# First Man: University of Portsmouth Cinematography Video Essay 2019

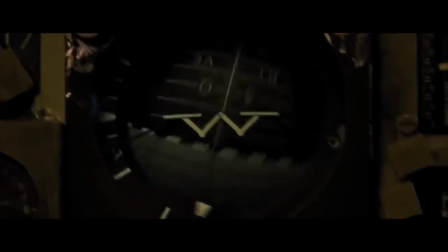(8:10)
The more explicit examples would be the use of the alarm ringing.
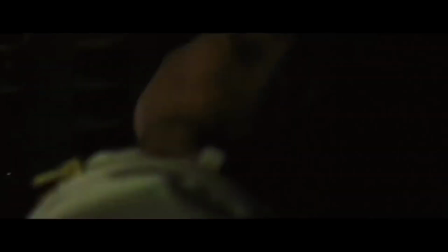(8:18) Cycle the Agena.
Signifying to the audience something isn't right, or groaning noises made by Dave Scott, telling us of his discomfort.
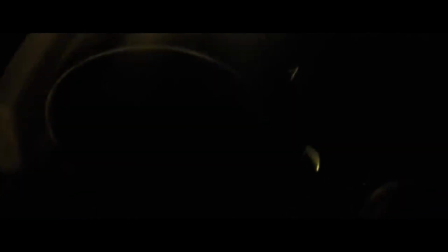(8:27)
However, the sound department for First Man have also used implicit sound elements to heighten the emotion shown on screen, such as the use of a tea kettle, whistling to replicate the rising pressure of the situation,
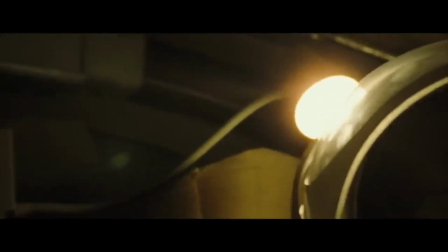(8:43)
or the metal creaks, also representing the stress.
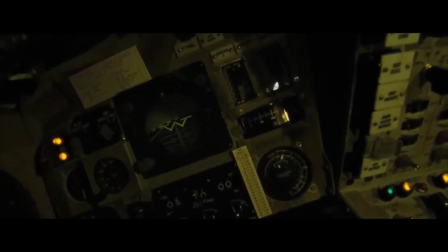(8:48)
Once all of these sounds are put together, there is a significant difference, allowing much more emotion to be felt in the short 30 seconds.
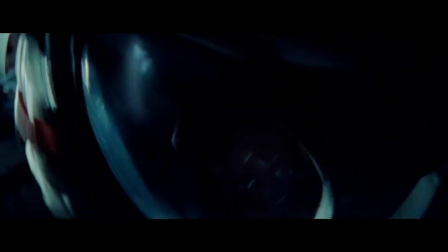(8:55)
Thank you for watching, and if you haven't already, make sure to watch First Man.
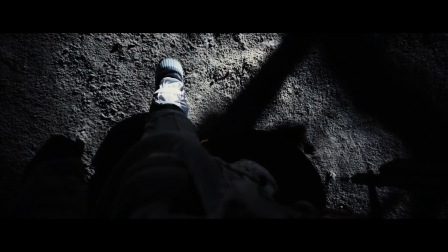(9:00) That's one small step for man, one giant leap for mankind.